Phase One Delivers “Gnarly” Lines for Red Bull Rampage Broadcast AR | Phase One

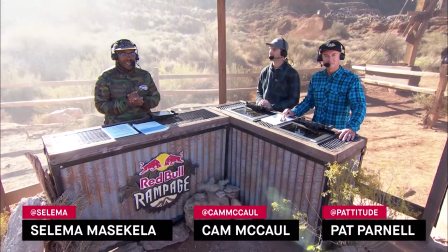Hey everybody, Selema Masekela here and we are back. And here we go, we're off and running.
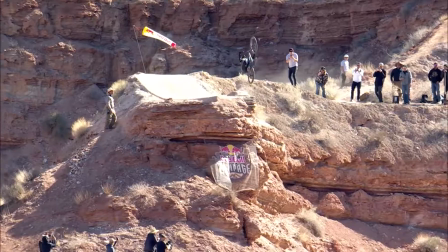Kam Zink on course. Woo! Zorgi upside down. Perfect landing.
The most incredible thing with Rebel Rampage is that it's the riders that build the lines and that's why Rampage is so gnarly.
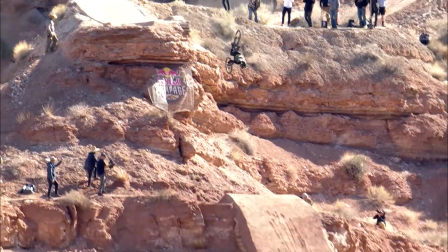It's because here these guys get to pick what their limit is and every year it blows our mind.
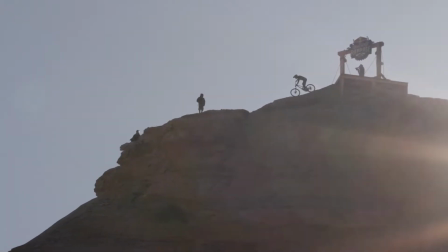We first started working on Rampage about five years ago.
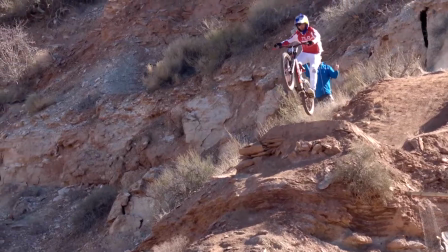It started there with trying to add value to the event broadcast so people at home can get a better idea of the depth of these jumps How gnarly
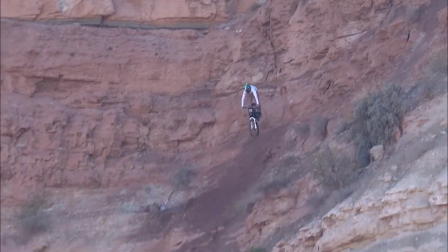this terrain is and it went from doing virtual reality to then augmented reality And now we're at broadcast AR where we're integrating the game engine with the live broadcast
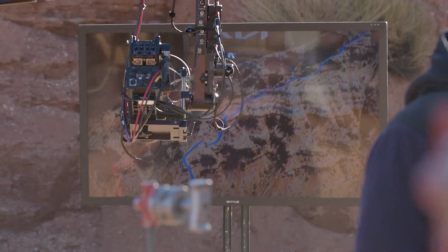This mountain is
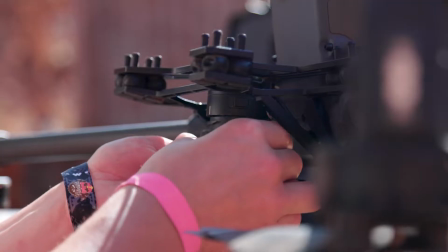incredibly treacherous gnarly crevices the only way to capture that was with photogrammetry we used a phase one 100 megapixel
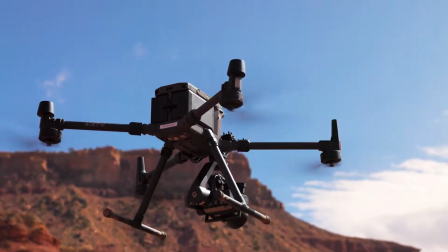camera on this drone there's actually only one of them in North America and we got an insanely high detailed model
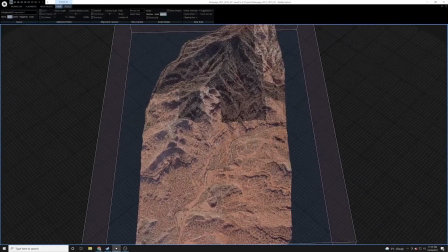that was 2.6 billion polygons with over 200 8k textures
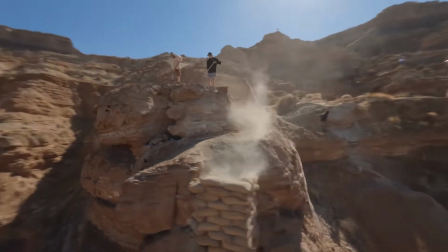as the writers are sculpting the mountain we're actually scanning it down to sub-millimeter accuracy
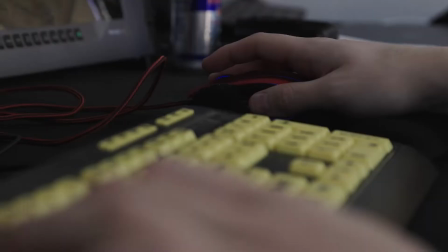ingesting that data to do a quick turnaround for broadcast which needed an optimized pipeline.
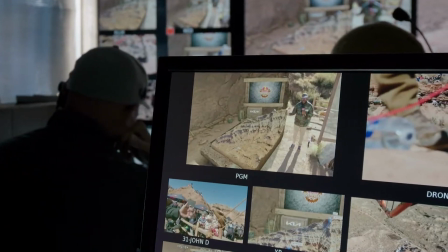We used reality capture to do that. The big innovative thing that we did this year was the set extension.
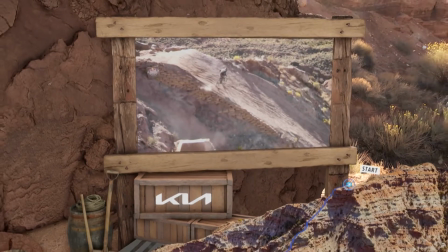We brought out a stipe tracker. We did an encoded jib that we were able to fly over the top of the virtual mountain with our rider lines overlaid and
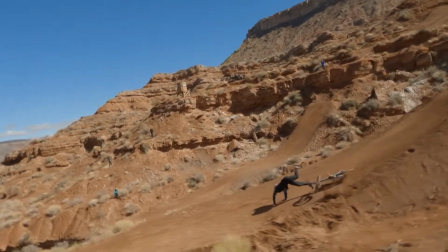the mountain in and of itself being an antagonist of this entire event gave the mountain its own stage to the left of the host set.
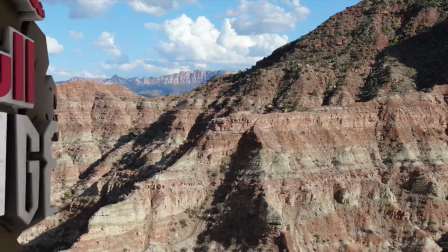So the character, An antagonist of Rampage is front and center.
I'm standing inside the best new thing at Rampage 2021.
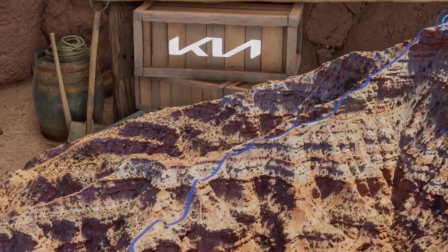This is our virtual Rampage. This is basically Rampage inside of a Fortnite bodysuit that will allow you,
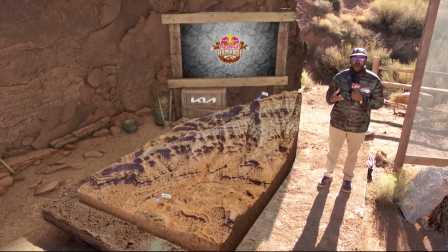the viewers at home, to experience Rampage almost as if you're standing on the mountain itself.
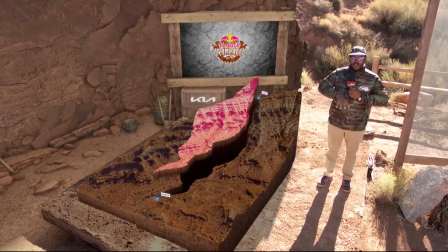By bringing in this AR technology,
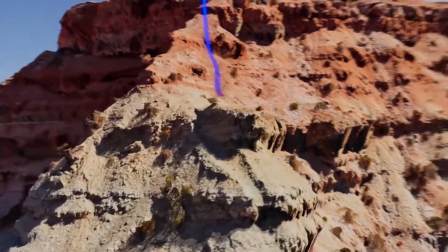we're allowing ourselves to really expand to a broader audience for them to understand the scale of this event and really get into it.
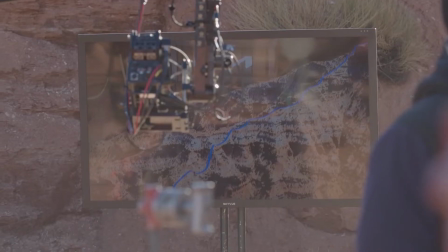So there's really two components to this. There's the stage where you'll see the virtual mountain there, and then there's also the flyover graphics,
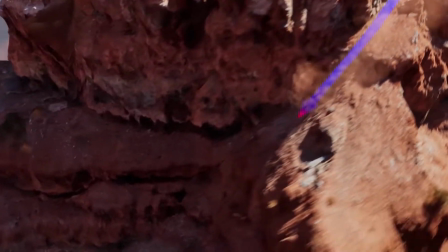which allows the viewer at home to see the lines that the riders are going through from top to bottom.
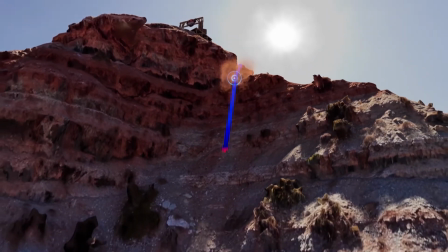As gnarly as it gets, it's the steepest, most uninterrupted shoot there's ever been at Rampage.
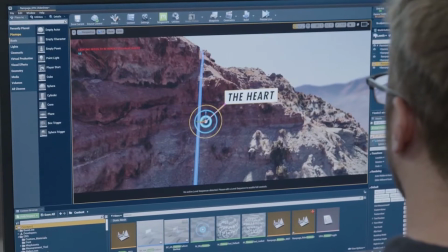Of course, we were talking about that in 60 minutes.
So I think having the combination of those graphics plus what's on the stage,
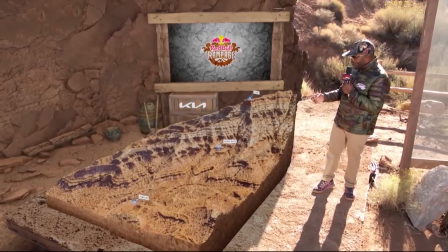with our host pointing out certain features really gives the viewers a much more enhanced perspective of the course.
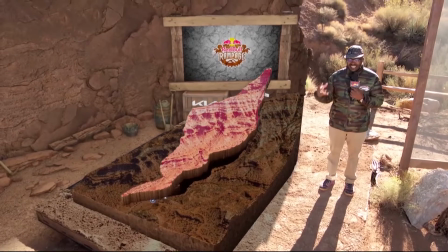Now, after 10 days of the DIG teams and the riders figuring out their lines,
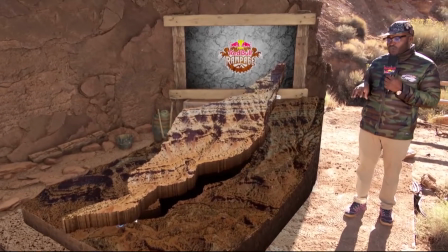11 of our 12 riders have decided to ride in one of our two zones, the red zone, which takes place in the central part of the mountain.
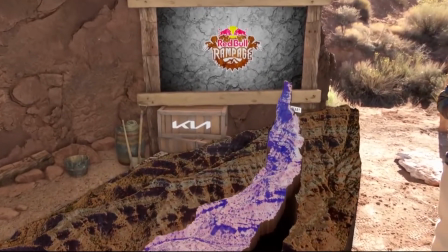Only Reid Boggs will be in the blue zone.
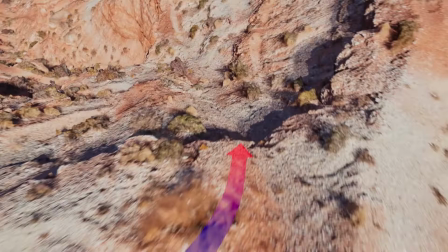So the virtual flyovers are really the most key to me and the camera guys and then ultimately to the viewers.
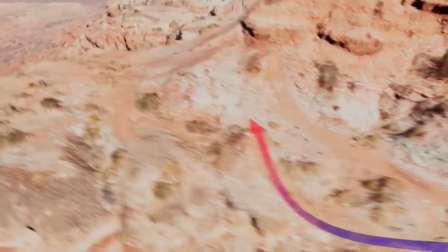You get to slow it down and go on the rollercoaster ride with them and milk that just a little bit more.
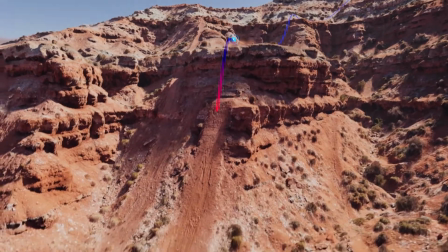On the really tricky parts of his run, it's kind of limitless what you can do and figure out.
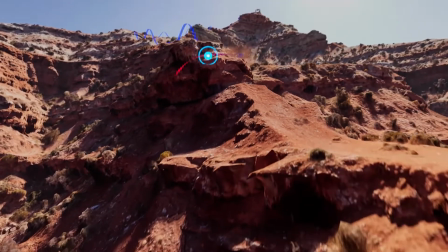This year we really changed it up. We used different virtual lenses.
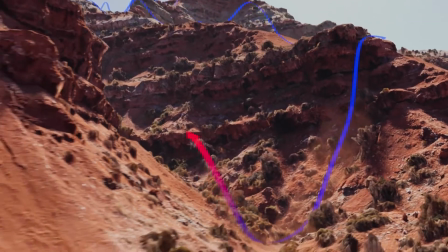We were able to get the camera right down on the dirt, get tons of foreground elements flying through the frame as we're running through the lines and just give it a different energy.
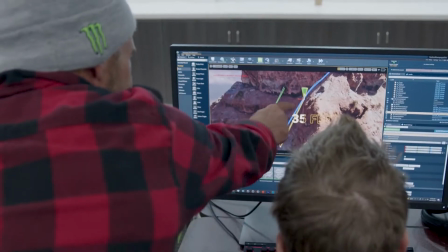We pulled Cam Zink in to look at these lines, the gnarliest rider out there, and we could hardly get him out of the computer room to work on it.
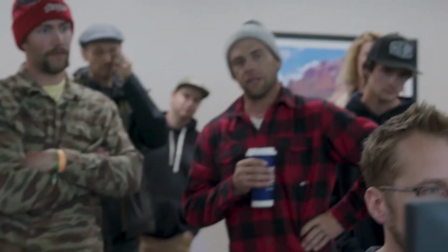Especially for people that don't get to experience it, so it then kind of puts it into perspective.